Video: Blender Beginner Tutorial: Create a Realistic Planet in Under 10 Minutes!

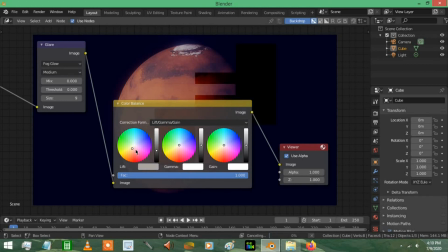[8:10]
Personally for me, I might give this a slight yellow, or orange texture just to really emphasize that. But I don't want to destroy all the glow here. So I'm going to keep that about there.
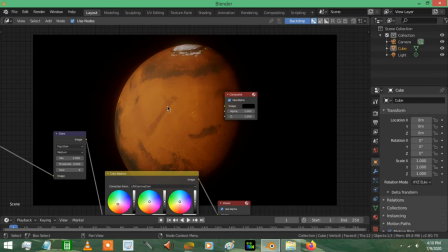[8:20]
Okay. Yeah, looks pretty good.
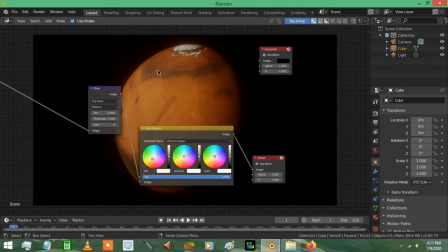[8:23]
Now the reason why I'm doing this is because the original glare is actually a more of a white color, but I want the glare to be more of a Mars color, so I'm actually going to make the first color
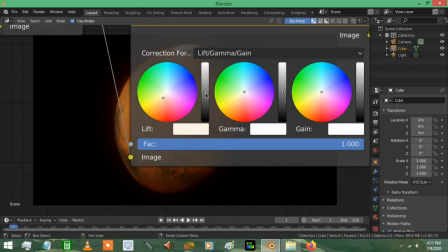[8:31]
a slight brown color and move the brightness down just a little bit. And yeah, that's the result I want right here.
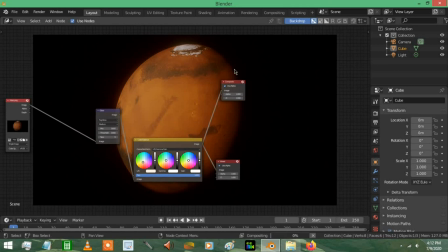[8:36]
And so we're going to plug the image here into the image of the composite node. Like I said, this is the render node basically.
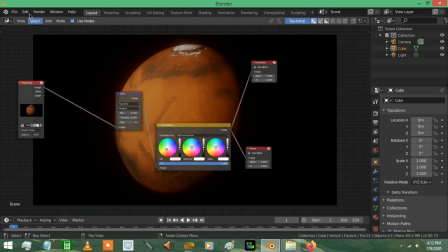[8:44]
So yeah, make sure it's all connected up, and we're going to render image now.
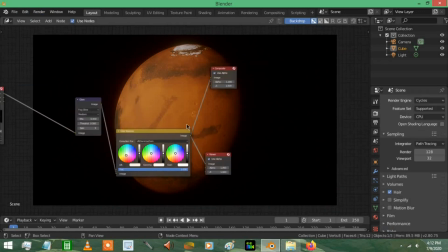[8:50]
Just keep these things the same. They're not really going to mess with this because this picture's already been rendered out, and this will not take nearly as long as the last one did.
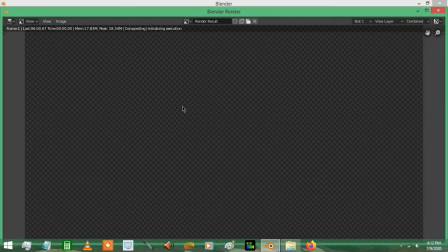[8:56]
As a matter of fact, it'll just load in really quickly. Okay, here it is.
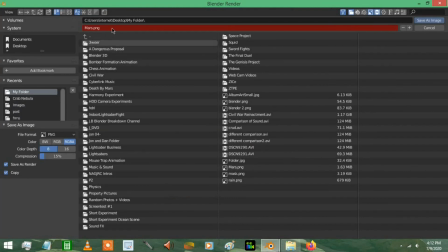[8:59]
And so you're going to press image and save as image, save it to your directory, and yeah, looks like you're all done.
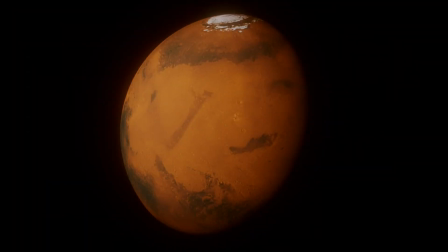[9:06]
So this is what the shot looked like afterwards. So you can kind of get a feel from before post to after post. The after post really gives it more of a soft, I feel like it just looks a lot more realistic.
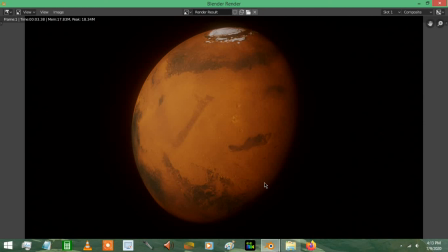[9:18]
Well, that concludes this video. Hope you guys enjoyed it. Maybe I'll learn something from it. And if you have any questions, throw it in the comments, and I will try to answer you within 24 hours. Thanks for watching.